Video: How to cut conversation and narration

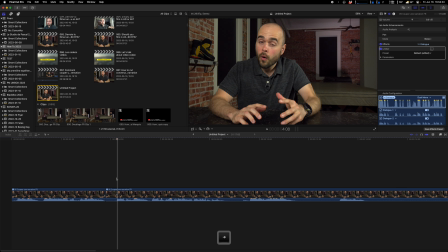(4:08)
So again, I'm moving over here using the arrow, start talking over here, use the blade, cut that, and see what it does.
In this video, we will see how to cut a conversation or a narration to make it more concise and interesting to follow.
My head was a bit further away than on the first example that I showed, but the audio just keeps flowing, so I think it's better.
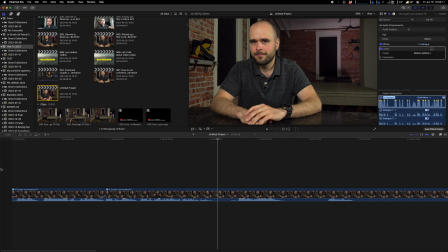(4:34)
So I'm gonna cut over here, because over here the emptiness is way too huge.
To follow. We will see how to follow.
So at the end, maybe just add one into a frame, cut that, and again,
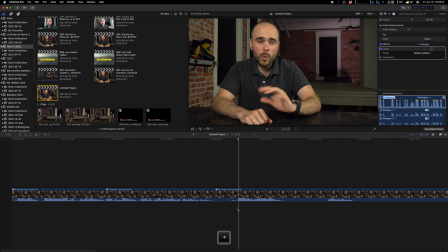(4:51)
I'm starting at the very beginning of where I start talking. So use a blade like that, and more concise and interesting to follow.
We will see how to remove silences.
So, same thing.
We will see how to remove.
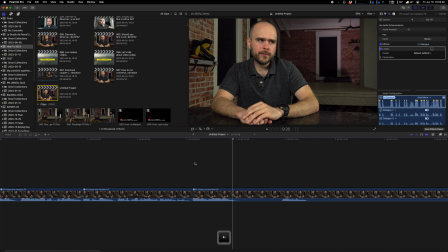(5:12)
You see here, because it's the same sentence and it should just continue, I have my remove, and as soon as I'm done, I'm gonna add the next one.
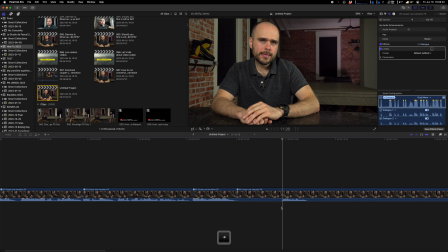(5:26)
Like here, got that. Silences, I heard, you see, I heard that just, you hear? It's already started. So, got it over here.
Remove silences. Off. Follow. We will see how to remove silences.
That's interesting.
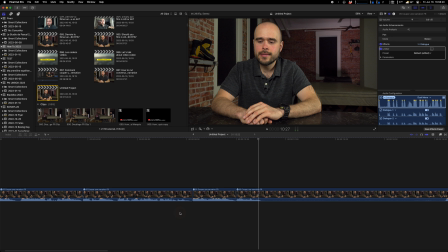(5:46)
There's something I can try over here. I could detach the audio to remove a bit of video.
We'll see how to remove silences.
Let's try it again.
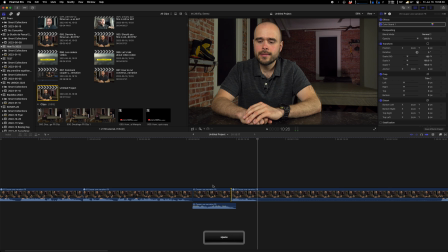(6:02) How to remove silences.
Oh, that was better.
We will see how to remove silences.
That was great. And here, what did I say?
Silences.
That was my bad. I did look at the text.
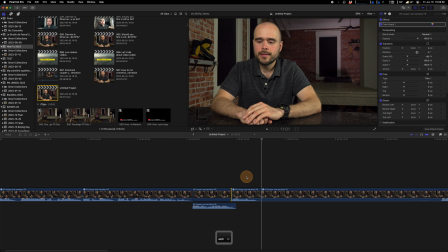(6:22)
I don't know why I made that. That was terrible. There's nothing to do with that. Sorry.
We'll see how to remove silences.
Oh, I redid it. So you see, this one will be better. But still, that example was great.
Interesting to follow.
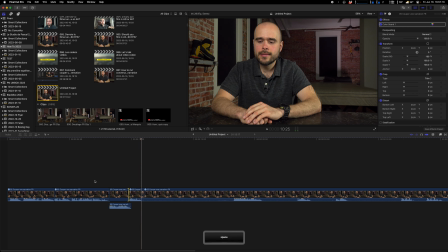(6:40) We will see how to remove silences.
You see how well it does. So we have the silences that continue under the other one, which make it just pass so great.
To remove silences.
All right, but still, I'm gonna keep that one. So I cut over here, remove that.
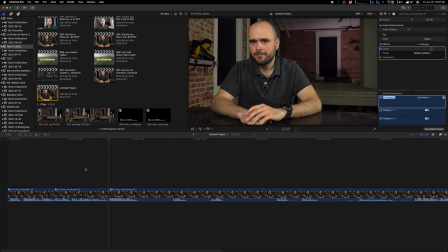(7:03) Concise and interesting to follow. We will see how to remove silences.
See how it's just better if you remake your sentence.
Excise. Hesitation.
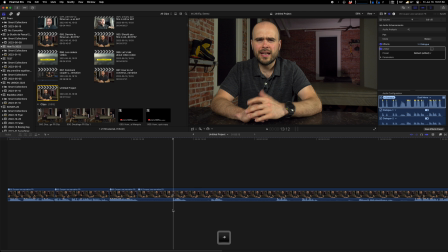(7:20)
All right, so this one, see, when you hear it, it's the one that is coming. Because if we zoom in, you see there is no talking over here. The talking is over there. So I can cut it just right there.
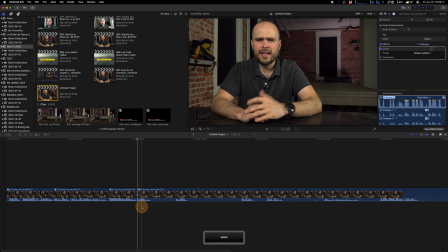(7:42)
Got that.
Eyes.
Maybe I'm gonna do the same thing here to detach the audio. Let's see what it does.
Excise. Hesitation.
Yeah, I'm gonna do that.
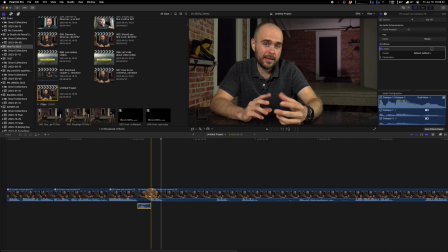(7:58)
So detach the audio, remove few frames. So move left just a little bit. Remove those frames just like that.
Excise. Hesitation.
Maybe a little bit again.
Excise. Hesitation. Excise.